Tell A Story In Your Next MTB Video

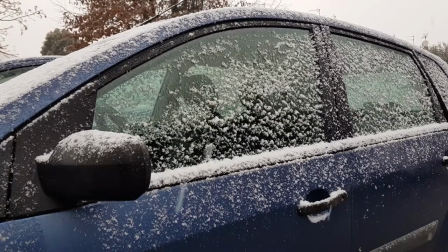(0:05)
Hey everyone, what with lockdown and the beast from the east slaying us with massive amounts of snow this week, my time out on the bike has been bugger all squared so far.
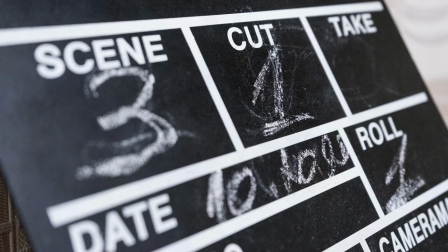(0:14)
But at least I've been able to get into the fundamentals of cinematography, action cams and video editing though, so that's a plus.
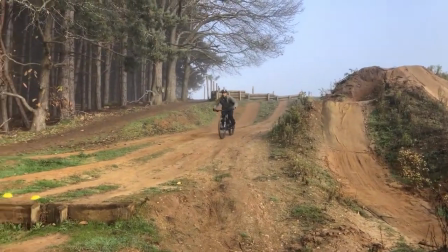(0:22)
I've got a playlist of videos that have some interesting shots, so I figured that whilst I couldn't get out on the bike,
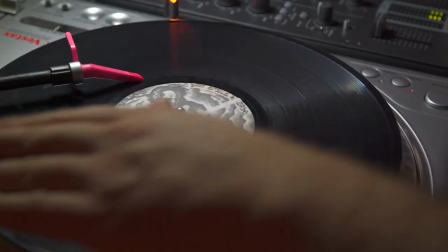(0:28)
I could scratch my own itch by cutting the shots I liked out of the original vids and talk a bit about them.
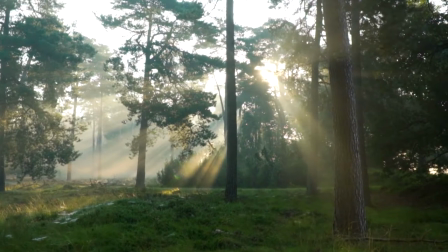(0:36)
The point being that by using B-roll,
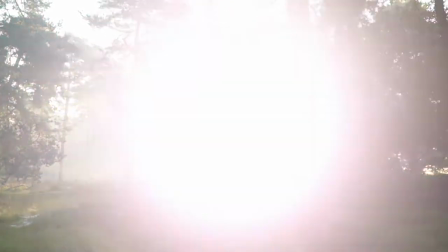(0:38)
you can tell the story of the day in a more engaging way and take a short break from the norm of 100% POV videos because,
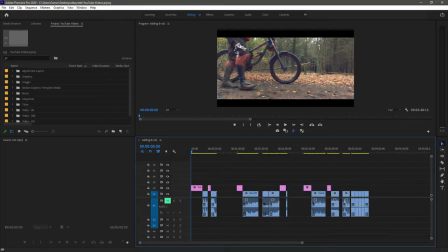(0:45)
yeah, storytelling takes time to plan and even longer to edit. Okay, let's crank open Premiere Pro and see what we've got. The first couple of clips are from Rich Wiltshire. I really like walking into the scene as an opener,
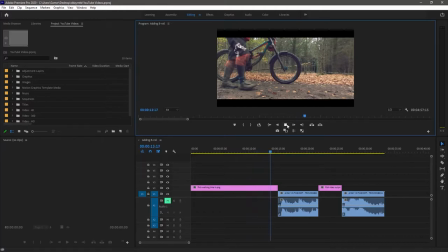(1:02)
from left to right, same as our reading direction. Nice slow-mo, sort of builds up the tension and then he finishes riding out of the scene, out of the video.
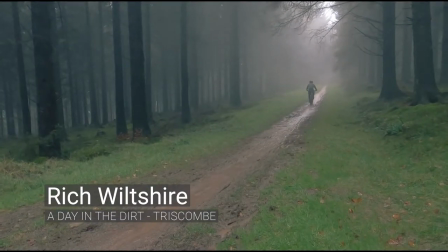(1:20)
A little glitchy stutter to cover the distance
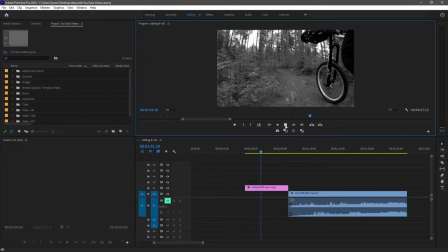(1:26)
So this time we have another walk-in from Norfolk MTB.
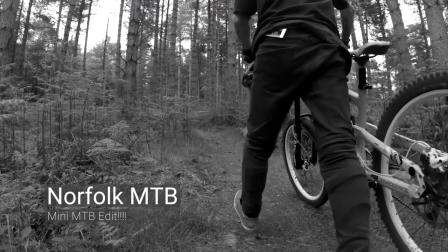(1:31)
Got some creative treatment with black and white. Have some glitches coming in just to add some interest.
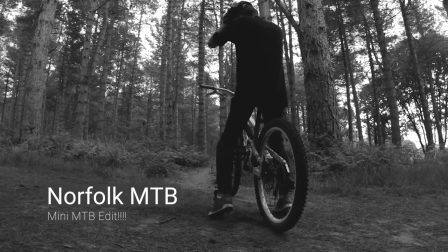(1:43)
He's getting ready for his ride, putting his helmet on.
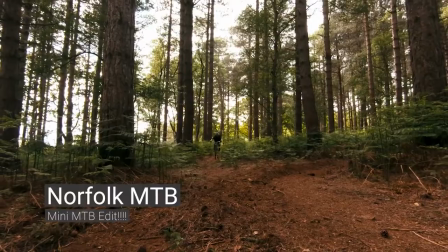(1:50)
And we got away straight into the action.
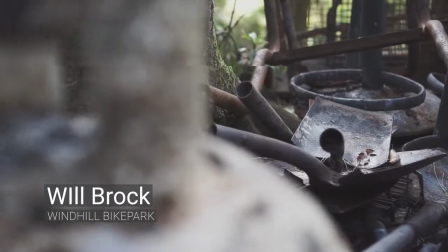(1:54)
so here will brock opens interesting start to his video it
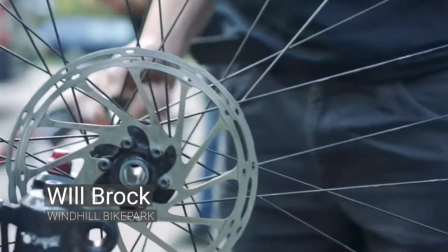(2:03)
goes on to the unloading and prepping of the bikes ready for the ride really like this super
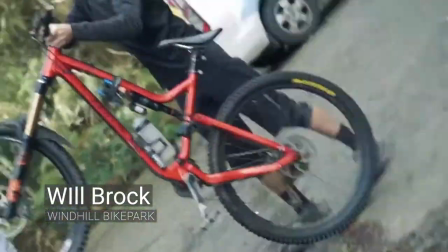(2:10)
cool transitions and
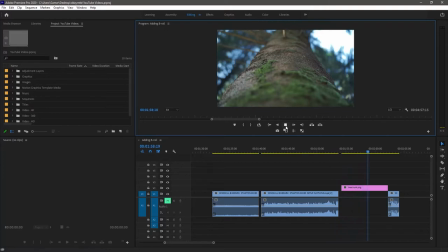(2:16)
then he does a little interesting b-roll here with this tree trunk just to transition into the rest of the video
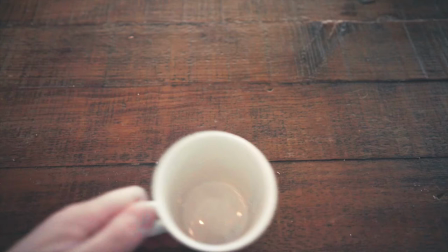(2:27)
In this video then from Herotographer he goes right back to the start of the day to tell his story by making a cup of coffee at the hostel.
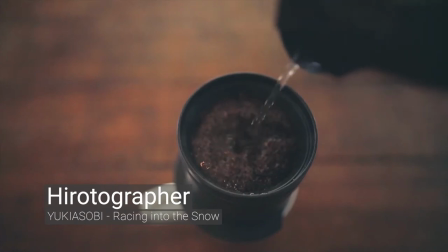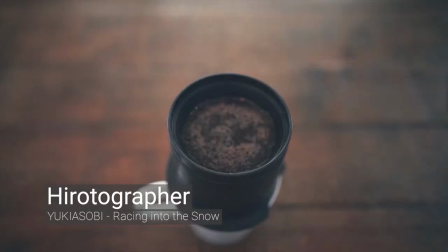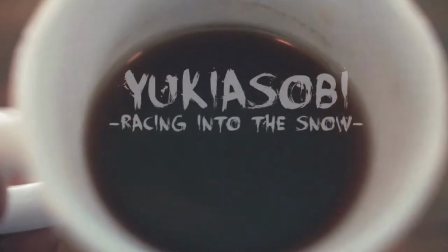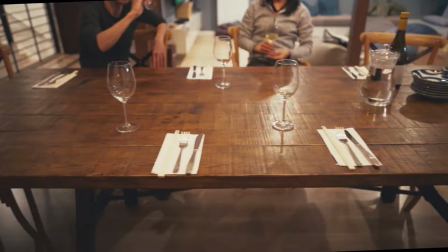(2:56)
Then he finishes off the video with the dinner that looks like they prepped together,
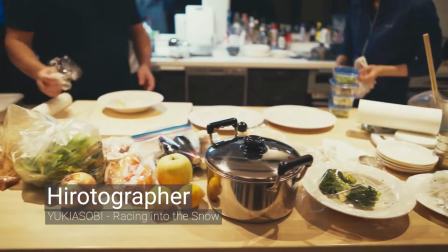(3:04)
a real nice experience.
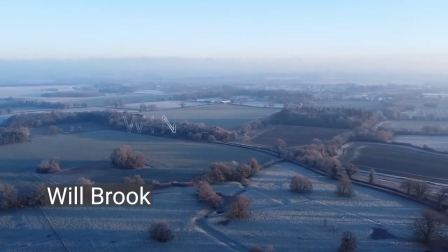(3:12)
will Brooke again here with his winter flow video using some drone
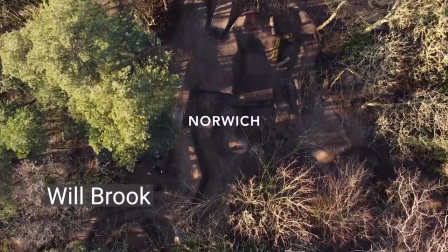(3:17)
footage nice and then
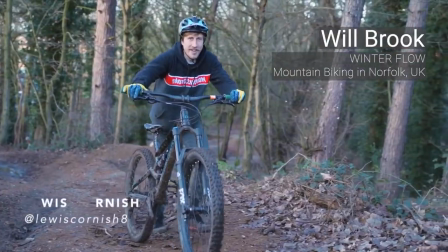(3:25)
I had to put all of the riders in I didn't want to upset anyone just really like these rider
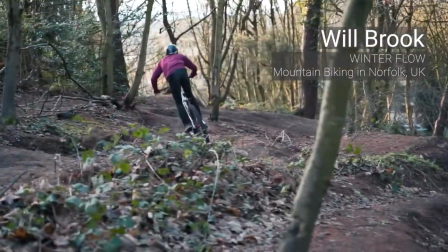(3:33)
introductions in this video I just left a little bit of their riding as well just because
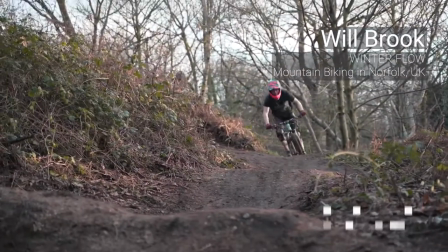(3:41)
yeah just really neat good way of capturing a day out with your mates recording who was there
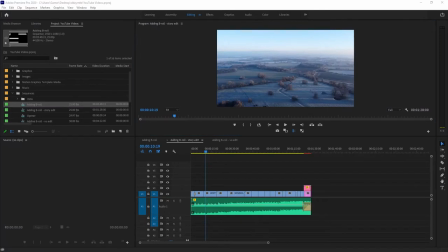(3:48)
it wasn't until i was a good way into this that i realized i had enough variety of shots here to stitch them together into a fictional day out i've done a little bit of editing but nothing fancy so the following jankiness is is all on me hopefully you'll like this and and if you've got any tips or vids to share, please comment away.